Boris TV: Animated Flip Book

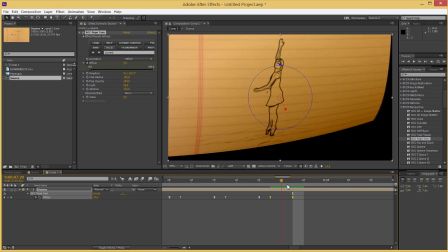(8:17)
We only get like 1 image of the actual page turn, and then it's down.
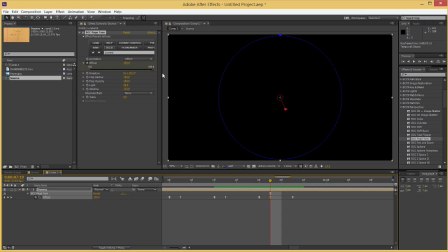(8:23)
So when your page turn gets this fast, you have to change the starting and end point. So I'm going to make the starting keyframe about 80 and the ending keyframe like about 40.
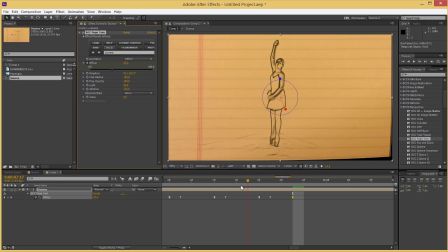(8:37)
35 there. So now we can actually see the paper even though it's happening so quickly.
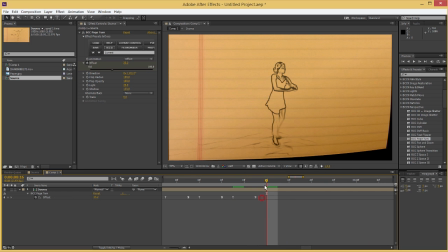(8:43)
And again, just going to repeat this one. All right, and now we are at the point where it's every other frame.
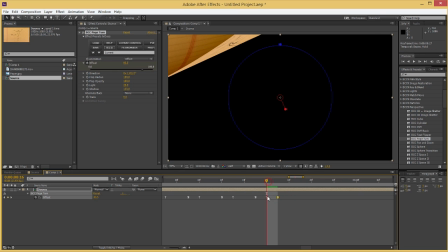(8:51)
So this is great. When it's every other frame, all you need is 1 frame that looks good.
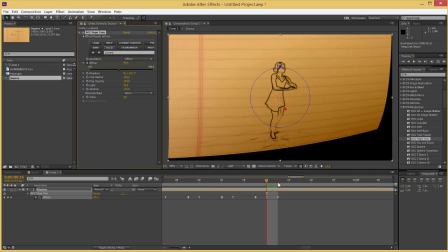(8:57)
So I'll make this one maybe like here, and then 1 frame where it's done, like there.
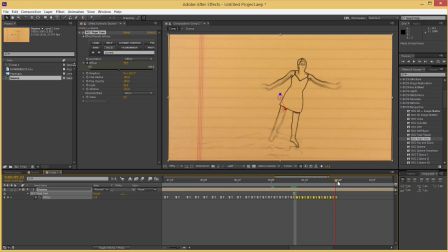(9:04)
And then you can just repeat these over and over again, which is what I'm going to do. And I can just copy and paste them at this point.
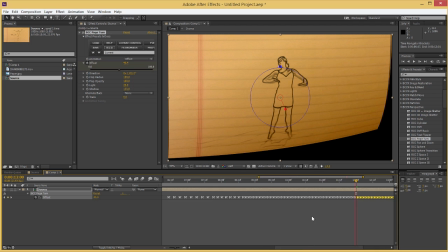(9:13)
Save some time. All right, that's good.
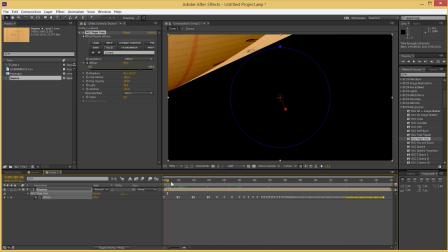(9:17)
Okay, so if we quickly look at this, you can see it speeds up very nicely.
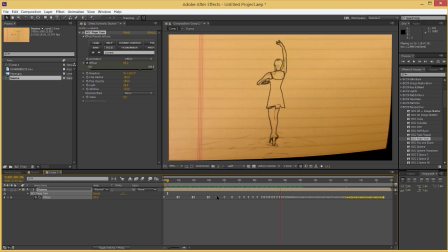(9:23)
And this is a personal choice for me.
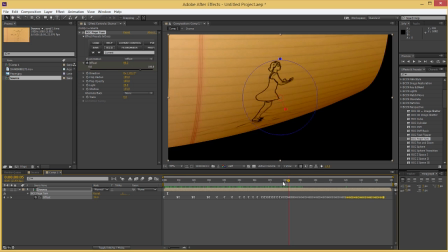(9:25)
You might just want to do the part where it's flipping very fast, or you might want to just have it be very slow, like a book effect.
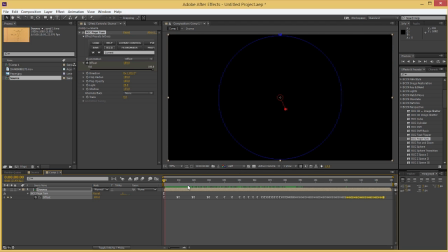(9:32)
Both are good. Okay, so now that we have that set up, we have to change the direction of the page turn. So just like you don't want the paper too static, you don't want the page flip to be the same direction every time. So I'm going to use wiggle again. So I alt-clicked on the stopwatch.
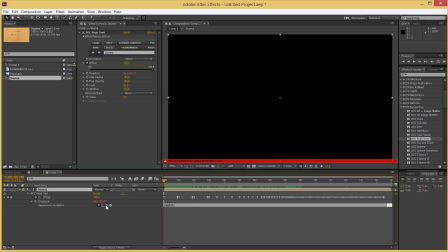(9:51)
Just going to do wiggle about 3 times a second with a variance of about 12 degrees.
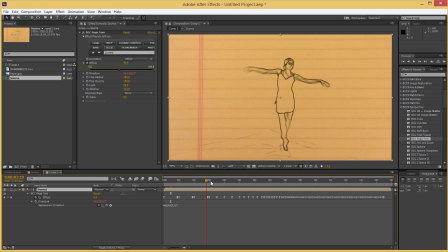(10:01)
So just slow enough that you won't notice it too much, but when it gets really fast, like down here, So you can see you do notice the change in angle, and it helps a lot. That way it's not just the same thing over and over again.
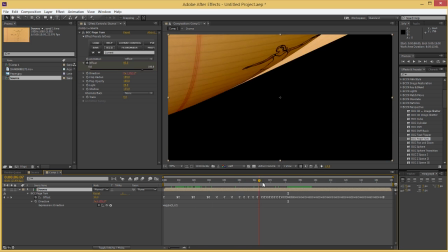(10:14)
Okay, so that is pretty much it for the page turn itself.
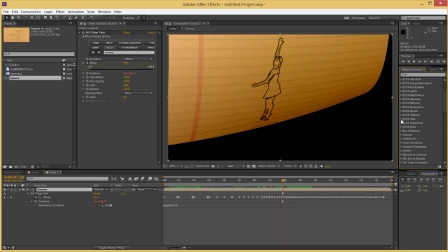(10:19)
I'm going to add a few more elements to this to make it look more realistic. First, we're going to add a posterized time effect.
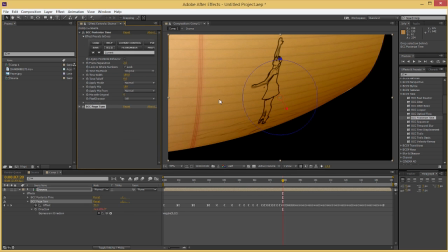(10:29)
Now, the way this filter works, you have to make it the first effect in your stack, so make sure you put it above the page turn. And I'm going to leave the frame separation at 2. So that means it's only going to show us every other frame.
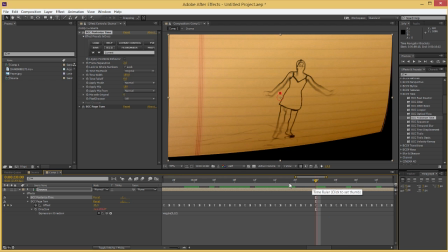(10:42)
And if that sounds familiar, that's because that's what we have here, every other frame.
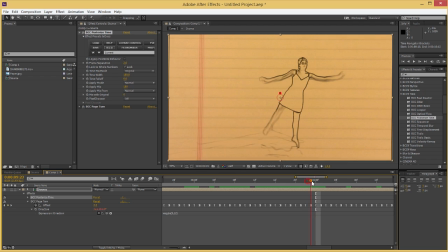(10:47)
So we're timing the posterized time with the page turn to make it look like we're just getting a bunch of still images.
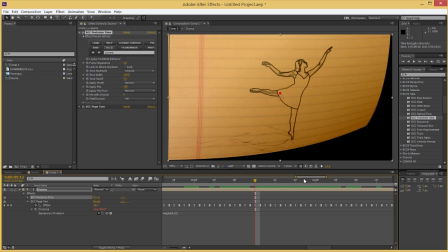(10:55)
And that's great.
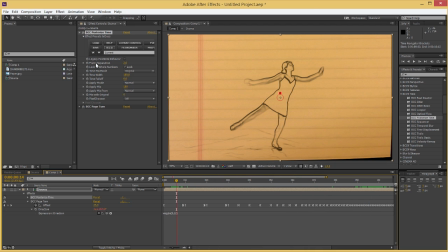(10:56)
And we could try to animate the posterized time amount at the beginning here to time up with these keyframes. It's a headache. I don't recommend doing it that way. What we're going to do instead is use AE's time remapping.
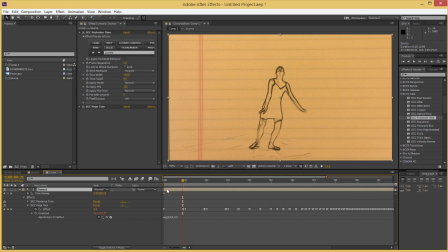(11:12)
So we're going to enable time remapping, and this is the most tedious part of the effect.
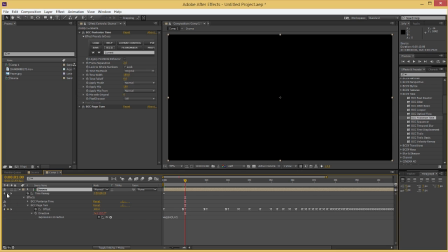(11:17)
For every time we start a new page turn, just create a time remap keyframe. So the easy way to do this is just to keep going to the next keyframe twice on page turn, and then just create a keyframe on time remap.
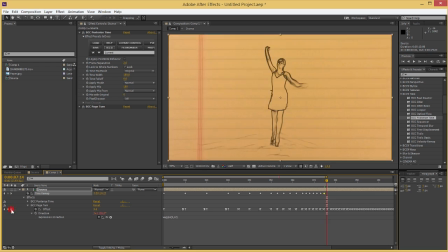(11:34)
I'll speed this up for your sake, but basically do this until your page turn is so fast that it's happening every other frame.
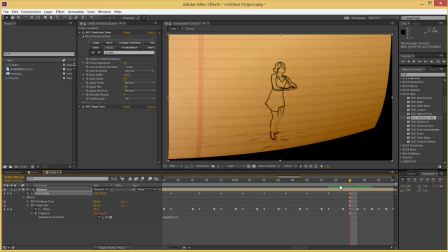(11:43)
Okay, and I think we hit that point. So yep, there we are.
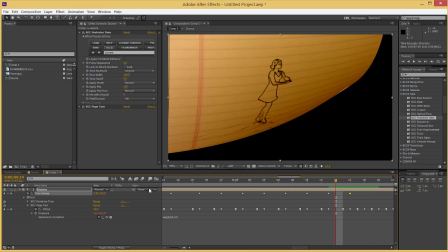(11:46)
So this is where it becomes every other frame, so we can stop generating these time remap frames. So it's a bit of a tedious amount of work to do that, but once you do,
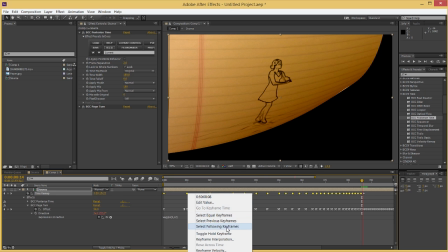(11:57)
select all of them except the last one and select toggle hold keyframe.
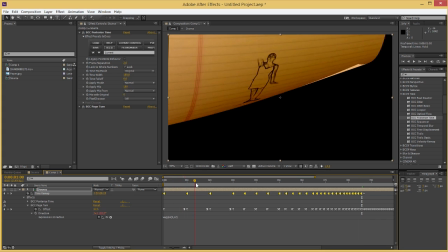(12:02)
So this gives you a series of still images for every page turn effect.
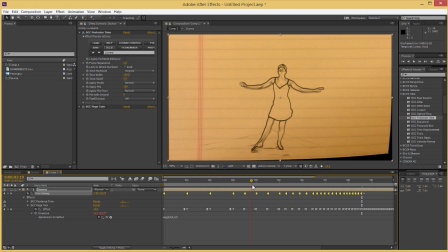(12:08)
It makes a huge difference in how this feels. Without it, it's like video, but now it looks like you're actually going through drawings. It's a huge difference. That's why I take the time to do it.